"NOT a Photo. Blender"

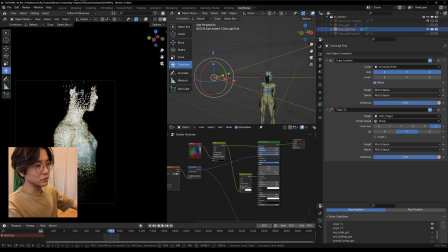[8:35]
So whenever you move your camera, the light will always follow.
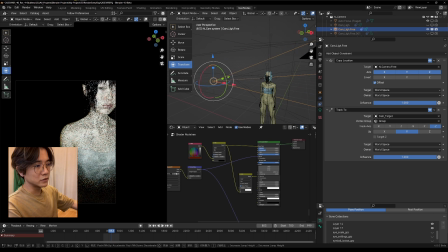[8:43]
And that is how it looks like a flashlight.
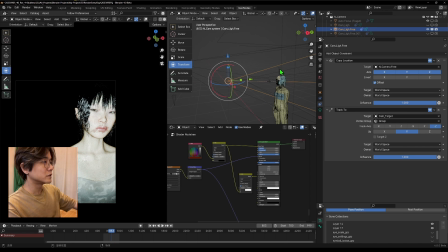[8:48]
And I have made a camera assistance. We'll talk about that in the future.
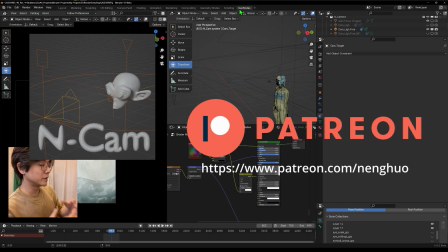[8:52]
But in the meantime, I might post earlier in my Patreon, so you can grab the assistance.
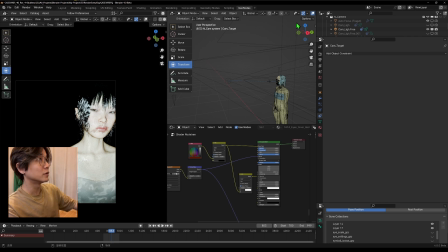[8:58]
It will have like a handshake, and also like a you can follow the curve or something. Okay, so that is the camera. And now let's talk about the most important thing, is how do we achieve this dark edge in your skin.
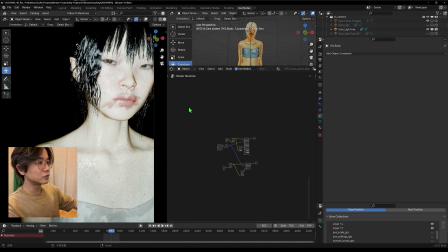[9:13]
So if you just go to your character skin,
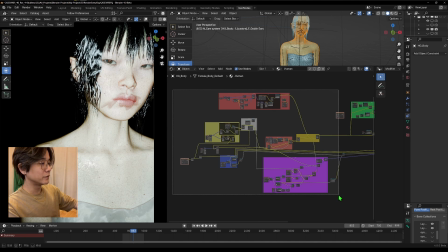[9:17]
so all this is coming from human generator, the skin texture. But just don't worry about it. If you use any kind of assistance, you can do it as well.
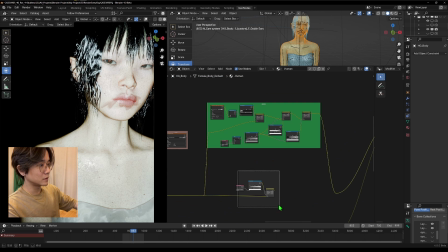[9:29]
So most important part is over here. Let's see before. If I mute this, you can see this character.
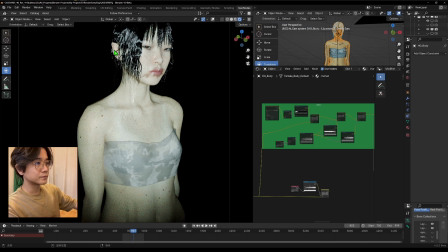[9:38]
So that is without all this. You can see your character, it's like a very plain color. It's quite even, just with some little shadow of it.
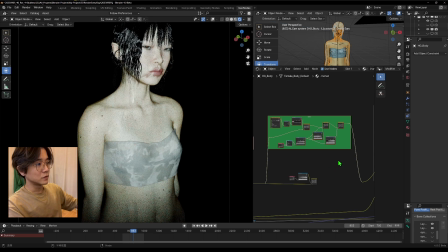[9:49]
But with this, you can really see the punch of the flashlight. So how do we achieve this? Just don't worry about all this.
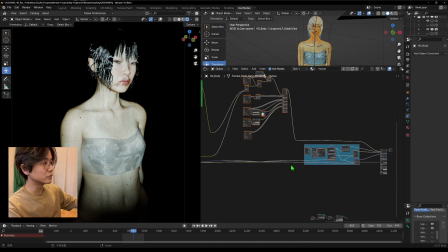[10:03]
That is all the makeup, and also some other like the water drop. So just imagine this is directly point to your base color.
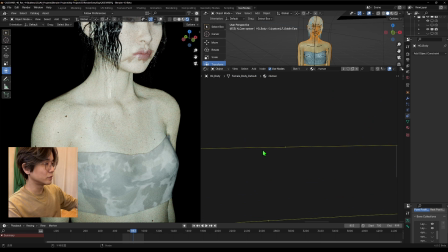[10:13]
Okay, so it's like that. Let's do it over here. This is your base color. This is your output to your shader. So the most important thing is layer weight. It's this. So let's take a look, what is this?
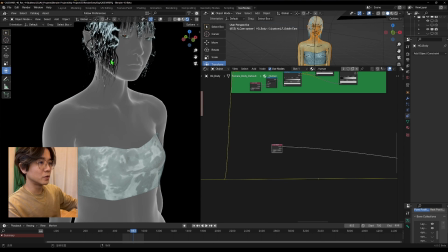[10:32]
For the layer weight, you will get the corner of your body.
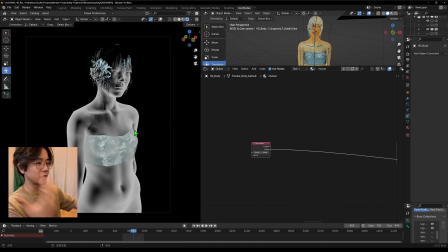[10:38]
And what is this? Like a different take of this. So we can try each of this.
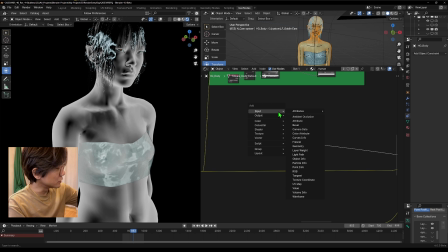[10:45]
Basically, we just mix this with some color control, and we will use this hue saturate value. Just pick over here, and let's to here.
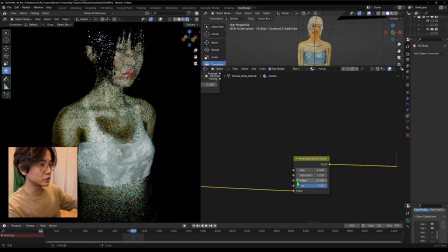[11:05]
So we can make it like a, we know we want it to be like a darker, and also the color be more a saturate. So maybe
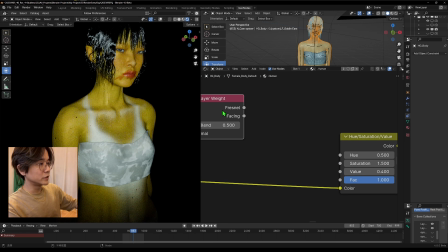[11:18]
1.5. So using a layer weight to the effect,
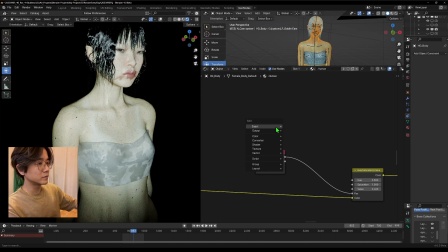[11:28]
and it is already applied, but maybe we can make it stronger by using a color ramp. So you can see that. Okay, now let's try to use this one.
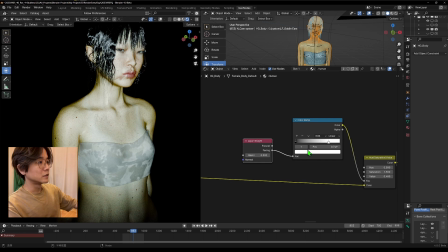[11:45]
So actually I prefer the second one, because if we look in the sound image,
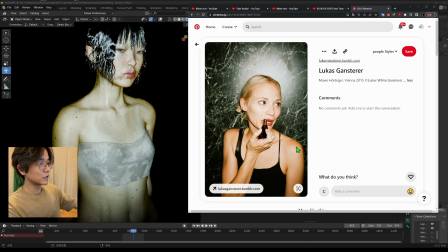[11:53]
so actually we have this kind of distance from here to here. Here is like overall it will be darker. That is the second one will provide.
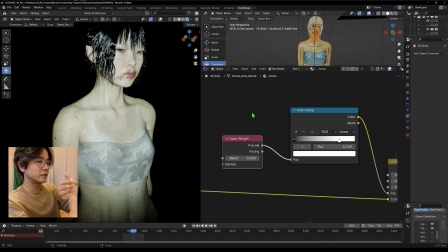[12:06]
The first one is it calculated without the depth of your character in the space. So I think the second one will looks even better.
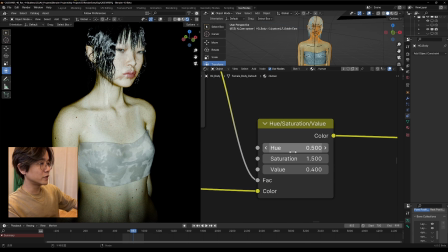[12:19]
And just make some change of this, maybe, yeah, something like this.
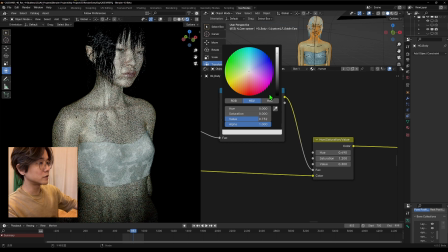[12:26]
I think it works. This white, just give a little bit lower value, not totally white.
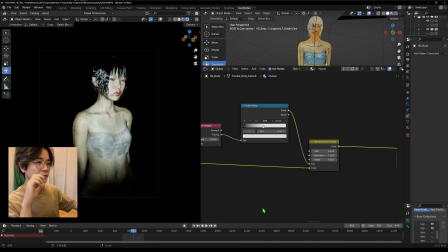[12:31]
Like that, we can really achieve the flashlight feeling on your skin.